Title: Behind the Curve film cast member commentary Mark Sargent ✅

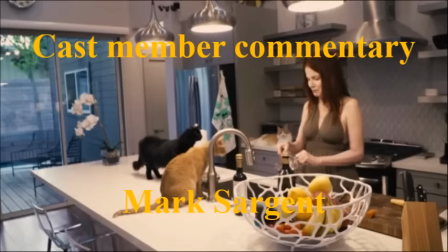1215s
she has three cats right around her house at all times they do not sleep with her because i and i made the mistake of
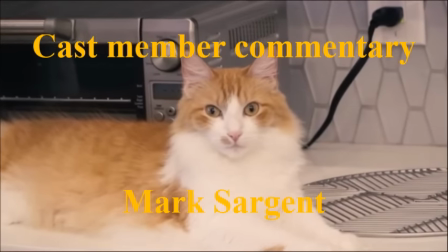1222s
sleeping in her guest room when i was when i was down there shooting this shot or not this particular part uh when i when i was down there for
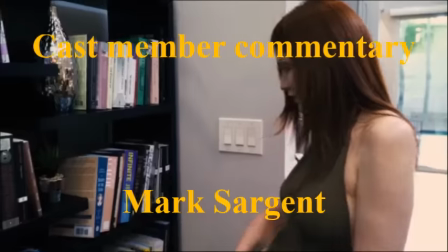1228s
the second shots and uh they were just bouncing around the bed all the time to where she she just shuts the door and she locks it because they
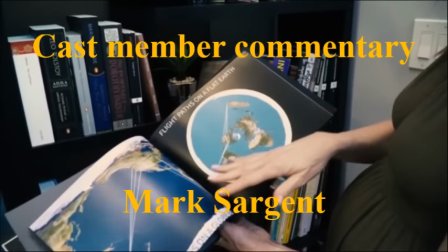1236s
figured out how to flip the handles on her bedroom door so the and they keep trying So at night that you'll hear the the cats
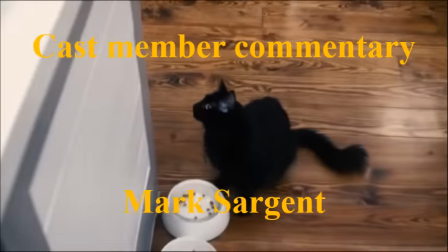1243s
like bouncing on there on the door on her bedroom door trying to get in They're not meowing or anything.
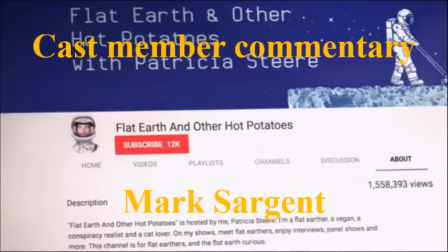1248s
They just know they're very clever cats They is a very easy how to get around anyway Flat Earth another hot potatoes Patricia She got a hold
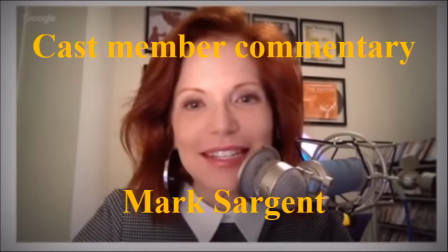1257s
of me back in way back in early the 2015 at the end of 2015 we We started doing stuff her hair grew out with that stuff was
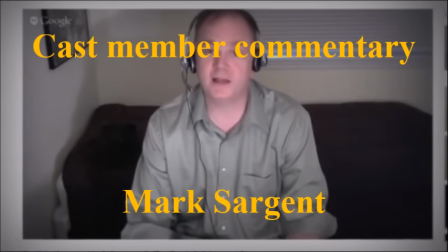1265s
shot out of sequence There's me wearing a very loose shirt.
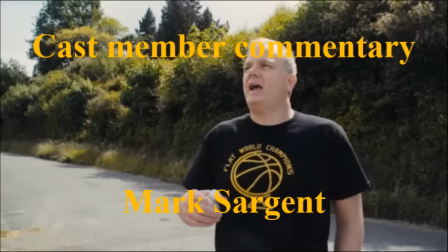1268s
Oh god hated that shirt a lot but her hair was really short she cut it off after um one of her original cats died years and years ago and
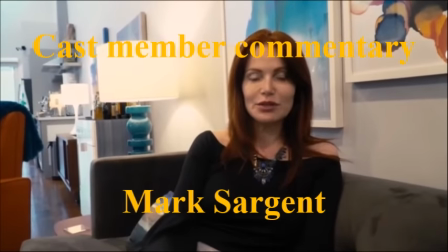1276s
it's me kind of explaining our relationship uh and again the the way they shot this was they made it seem like a current thing
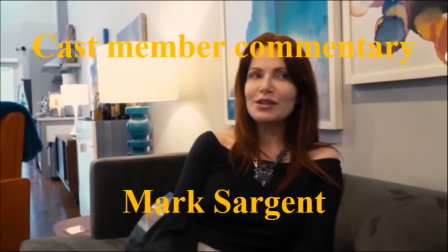1284s
like we were like we were still dating and it again the power of editing
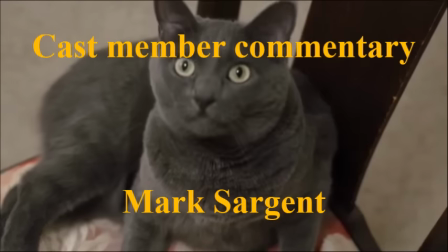1290s
we weren't she was she was already she had already gone to London and was engaged to Antonio.
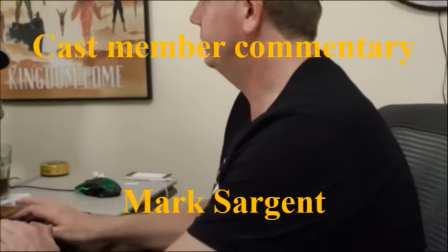1297s
And then she came back and then Antonio ended up dying of throat cancer.
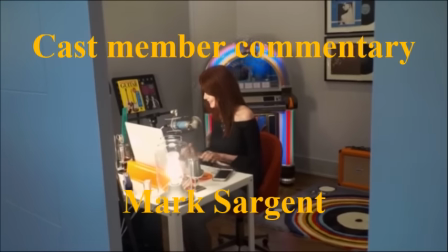1305s
There's a whole big drama there. If you want to pick up the book, you can read the whole thing.
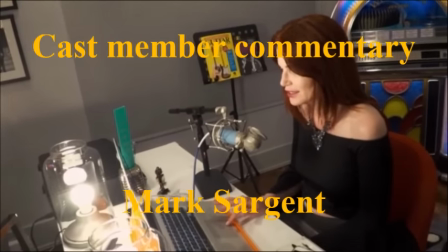1310s
It was called Over the Edge, written by a woman out on the East Coast.
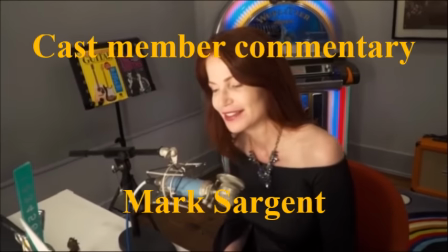1315s
And she dedicated a big chapter to Patricia Steer, which was awesome. I will say this,
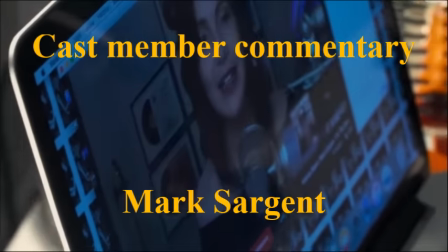1320s
patricia her sense of style was absolutely freaking amazing she could have been an interior decorator she could have been a professional makeup artist she
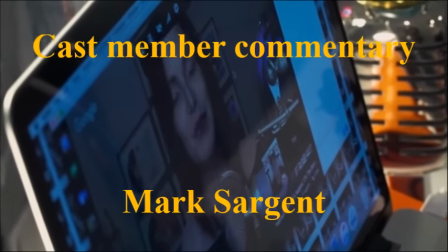1329s
could have been a fashion designer she could have been just about anything
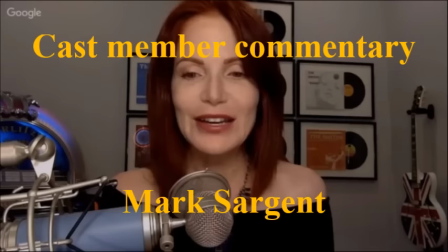1333s
she was she was absolutely class absolutely and i was you know the
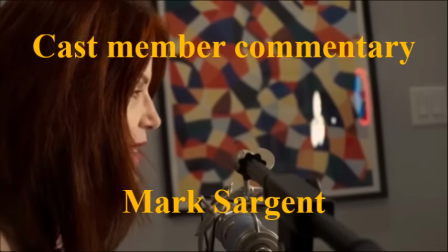1338s
other guy i was she was at least a full octave above my station and the fact she gave any attention to me at all I was like that's awesome because
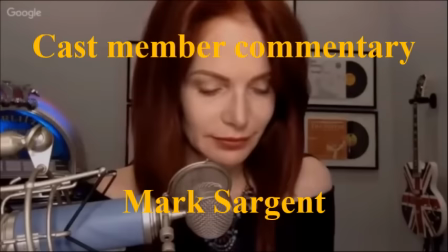1347s
uh I mean granted I of course every every I ran into so many people that were uh instantly attracted to her that there
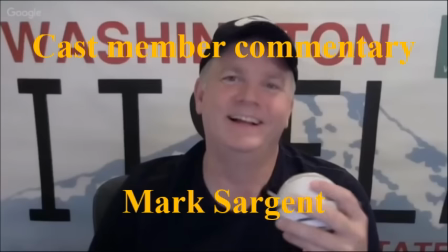1356s
were in fact we were up at a at a convenience a gas station in Oak Harbor when she was up here visiting and uh
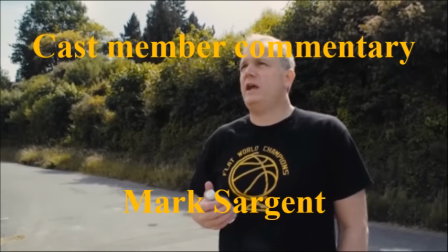1362s
looking for a place in rent because she was going to move up here and I remember oh so it was a drugstore it was Bartels and the girl who
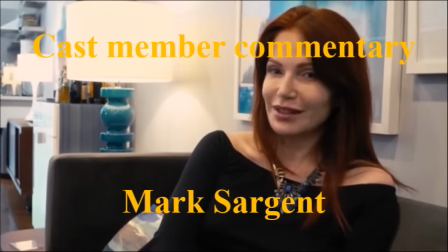1368s
was at the checkout counter literally just something I mean if you see in person you just get taken back by it where
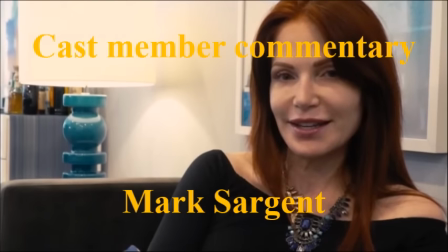1374s
the the girl who must have been 20 at the counter she just stops dead in her tracks and she asked patricia because she knew she was patricia was older she was
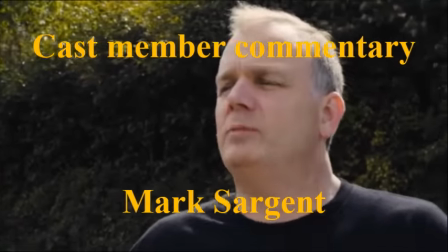1380s
in her 50s and she goes how how do you do it what is your secret right and you know patricia kind of waves it off and
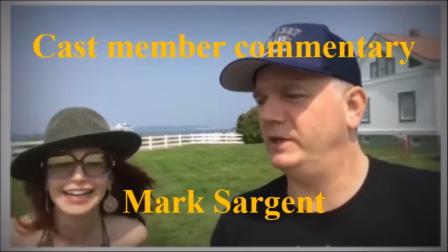1386s
look most of it's just you know she's one of those genetic lottery winners so anyway they showed a montage of us meeting and you know made it
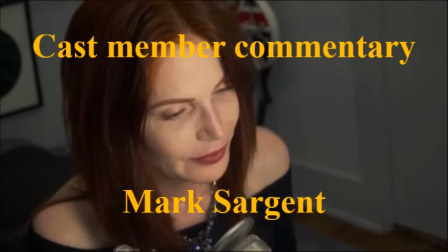1393s
seem like it was just yesterday it's like no those shots were taken at least a year and a half ago before this movie came out so the people love the romance
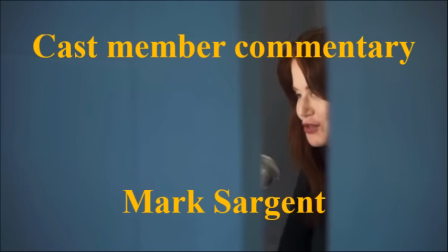1401s
they love the whole will they won't they type thing and so we were kind of reliving it for them and we knew
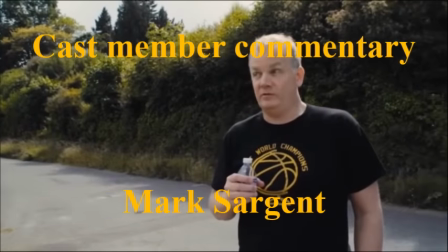1408s
what we were doing you know and and uh kind of talked about it wistfully and and uh it was it was kind of fun and
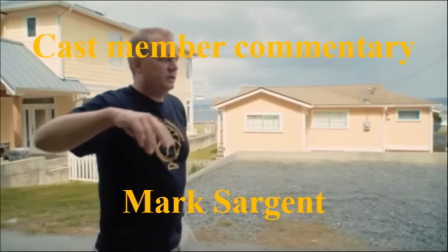1415s
so those shots are cutting to her back in houston this is a shot on the other side of the ferry we were just walking behind the road of
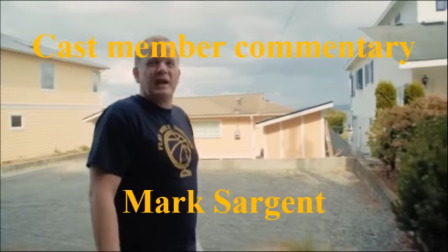1423s
houses behind the muckle i'm sorry the clinton ferry on whidbey island washington we He just walked down.
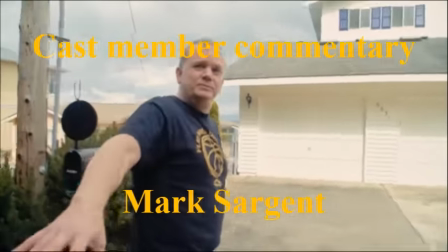1429s
That was just Daniel and I. Most of the time, it was just Daniel and I, which is awesome. And Patricia, you know, you keep cutting.
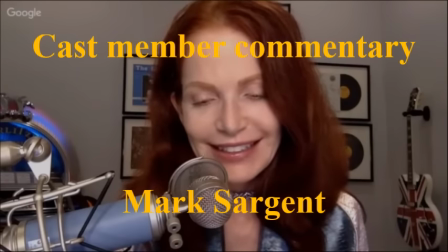1435s
I keep looking the same, and she has all these different looks. By the way, those glasses I was wearing didn't have any lenses in them.
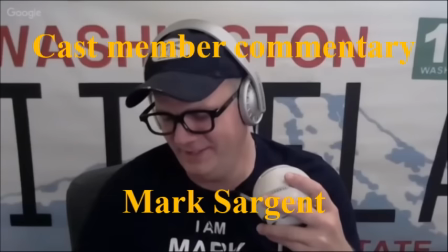1441s
That was something Patricia and I came up with, which was, okay, I'm going to wear the glasses. And how long are people going to figure it out before they notice there's no lenses in them at all?
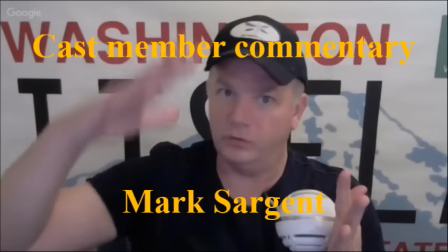1449s
There's no reflective. There's nothing there. And nobody ever did figure it out, so we finally just gave it away.